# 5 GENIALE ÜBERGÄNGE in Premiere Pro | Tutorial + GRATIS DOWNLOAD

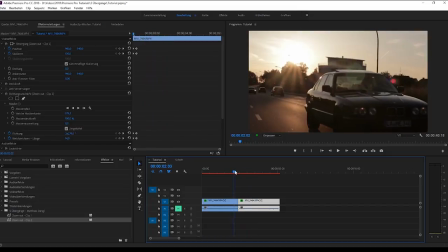Und wie wir sehen, ist jetzt der Unterschied, beim ersten Clip ist man jetzt näher drin im Bild, damit man sozusagen rauszoomen faken kann.
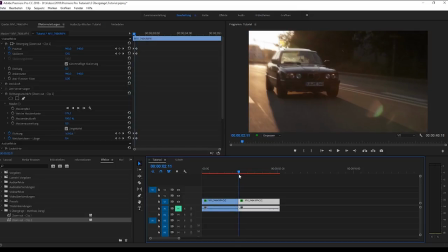Und im zweiten Clip ist man auch näher drin und kommt dann weiter weg. Dadurch denkt man irgendwie, man zoomt raus und ist ein ziemlich cooler Effekt.
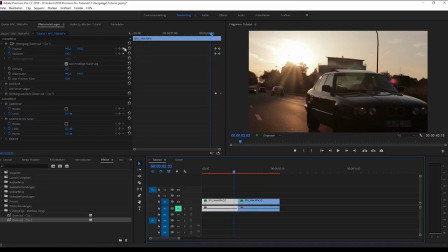Den könnt ihr dann anpassen, indem ihr hier beim ersten Key noch eine Position setzen könnt.
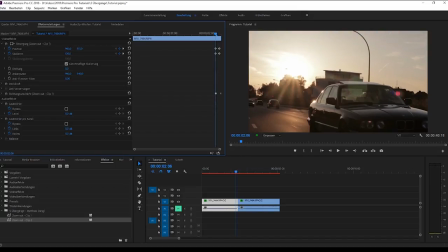Zum Beispiel das Auto, das ist jetzt weiter unten, darum schieben wir den Clip noch
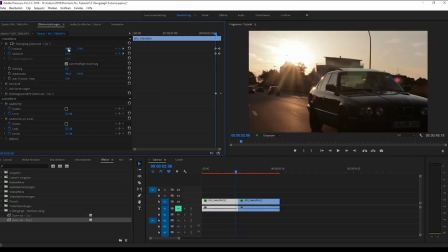ein Stückchen weiter runter oder vielleicht sogar noch ein bisschen zur Seite.
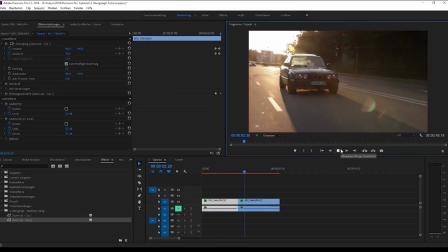Es ist also das Auto da und
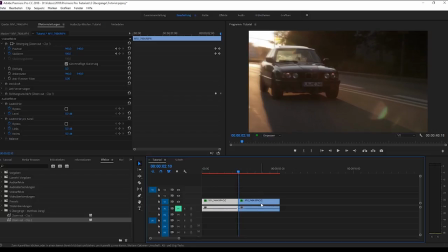dann kommt das Auto nochmal von weiter weg und auch hier lässt sich's natürlich einstellen im ersten Frame, wo genau wollen wir sein. Das Auto ist jetzt hier und vielleicht sogar ein bisschen nach rechts.
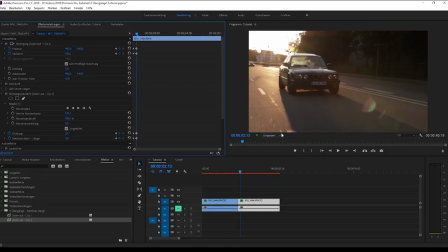Der zweite Frame muss dann wieder mittig sein.
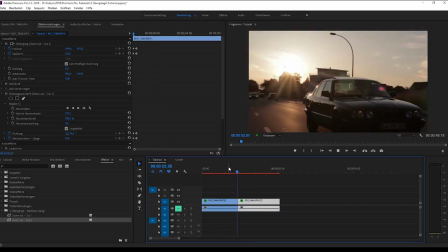Und schon schaut das Ganze, wenn ihr es angepasst habt, nochmal viel cooler aus, weil es könnte einfach dasselbe Auto sein.
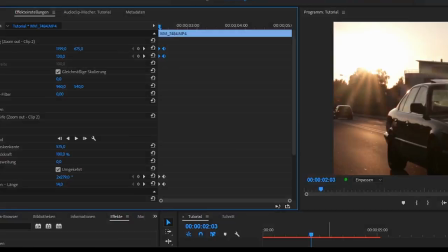Es könnte derselbe Clip sein, nur jetzt irgendwie weiter weg. Übergang Nummer 4 können wir mit diesen zwei Clips ebenfalls machen.
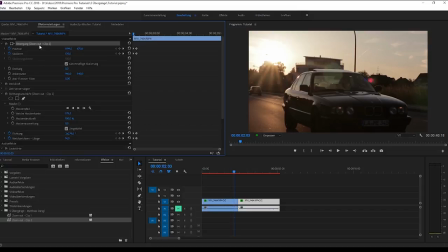Wir löschen einfach den Zoom-Effekt wieder raus hier.
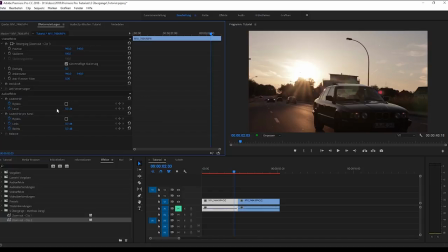So, Richtungsunschärfe und Bewegung wieder zurückgesetzt bzw. gelöscht bei beiden Clips. Und der vierte Effekt eben nennt sich Speedramping.
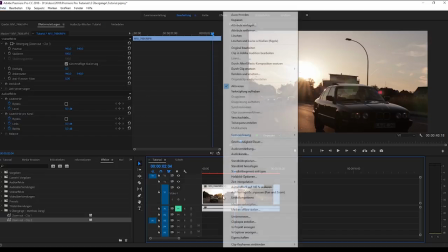Dafür machen wir unseren Videoblock jetzt erstmal höher, machen einen Rechtsklick, Keyframes einblenden, Zeitverzerrung, Geschwindigkeit.
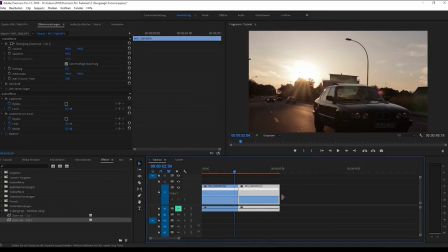Das gleiche machen wir beim zweiten Clip und jetzt drücken wir die Taste P, dann aktivieren wir hier den Stift, mit dem wir Punkte zeichnen können. Wir machen hier also nichts anderes als die Keyframes, die wir hier oben setzen können,
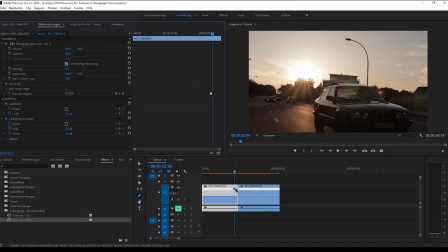bei Zeitverzerrung, die wir hier setzen können, einfach mit der Maus hier zu setzen. Machen wir hier und hier einmal.
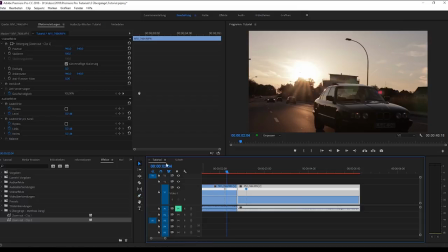Jetzt zoomen wir mal näher rein, drücken wieder V für unser, wie nennt man das, Auswahlwerkzeug, genau, für das Auswahlwerkzeug. Und jetzt ziehen wir diese Leiste hier, die an den am Clipende und am Clipanfang ist, nach oben bis circa 500, ganz grob ungefähr 500.
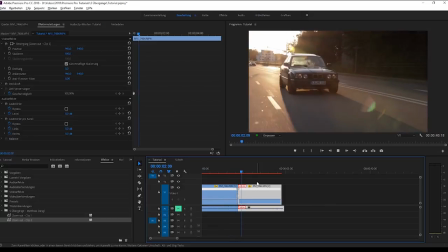Ziehen das Ganze zusammen, spielen den Clip ab und in dem Fall noch keine große Veränderung.
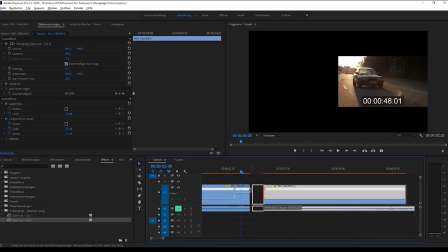Wir können jetzt aber, weil das Ganze nämlich ein bisschen zu kurz ist, das Ganze so abspielen und jetzt seht ihr,
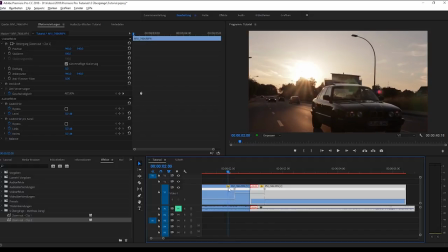dadurch, dass der Clip jetzt plötzlich so schnell wird, versteht man zuerst nicht, was passiert denn jetzt,
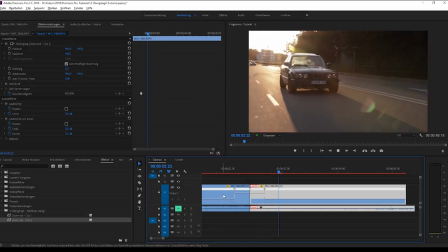und dann plötzlich ist der andere Clip da und durch das Speedramping fällt das alles gar nicht so stark auf.
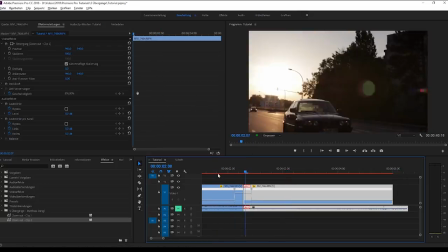Und wenn man das jetzt noch schneller macht, wird der Effekt sogar noch mal ein Stückchen besser.
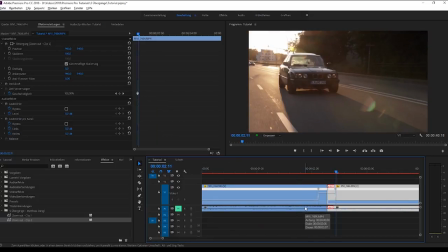Das könnt ihr auch wieder ganz cool in Kombination mit Musik machen. Das war unser vierter.
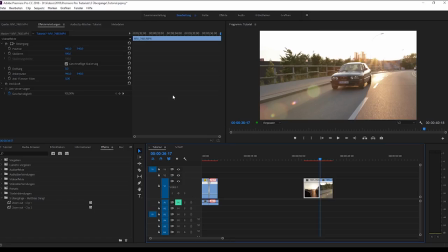Kommen wir zu unserem fünften. Unser fünfter Übergang nennt sich Luma Fade. Das Ganze ist praktisch ein Farbverlauf, bei dem wir jetzt erstmal unsere beiden Clips übereinander schieben müssen,
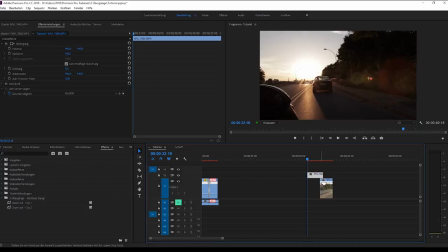so dass sie sich möglichst schneiden. Darf sogar etwas länger noch sein. So, sie überschneiden sich jetzt ein wenig und jetzt haben wir hier eigentlich die Vorgabe drinnen, Luma Fade.
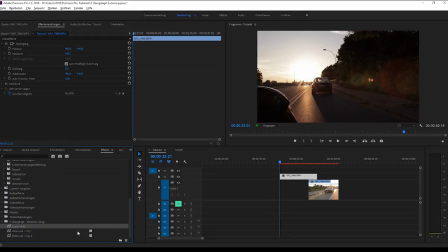Oh, was haben wir denn da? Luma Fade. Und genau das verwenden wir jetzt. Wir ziehen das auf den oberen Clip, checken als erstes gleich mal bei dem Effekt hier Verlaufsebene Video 2, da ist das Video jetzt drinnen, das passt soweit. Und wir spielen das Ganze mal ab, weil da passt was noch nicht.
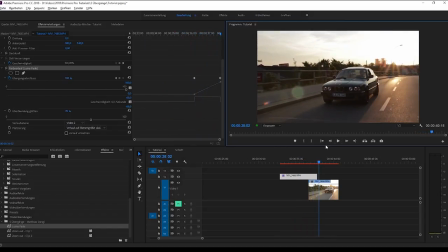Gut, das war jetzt ein relativ harter Übergang.
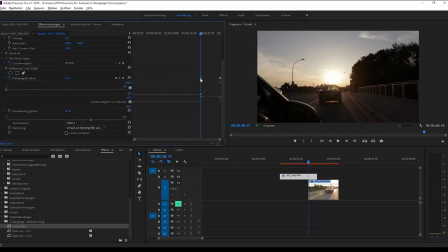Ihr müsst jetzt den ersten Keyframe, es gibt nur zwei Keyframes, den ersten zieht ihr genau zum Anfang von eurem zweiten Clip.
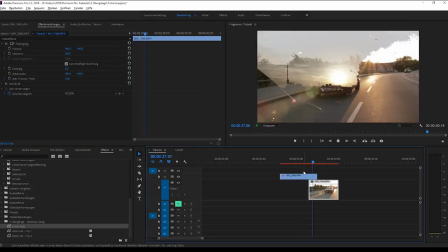Und jetzt beginnt der Luma Fade genau da.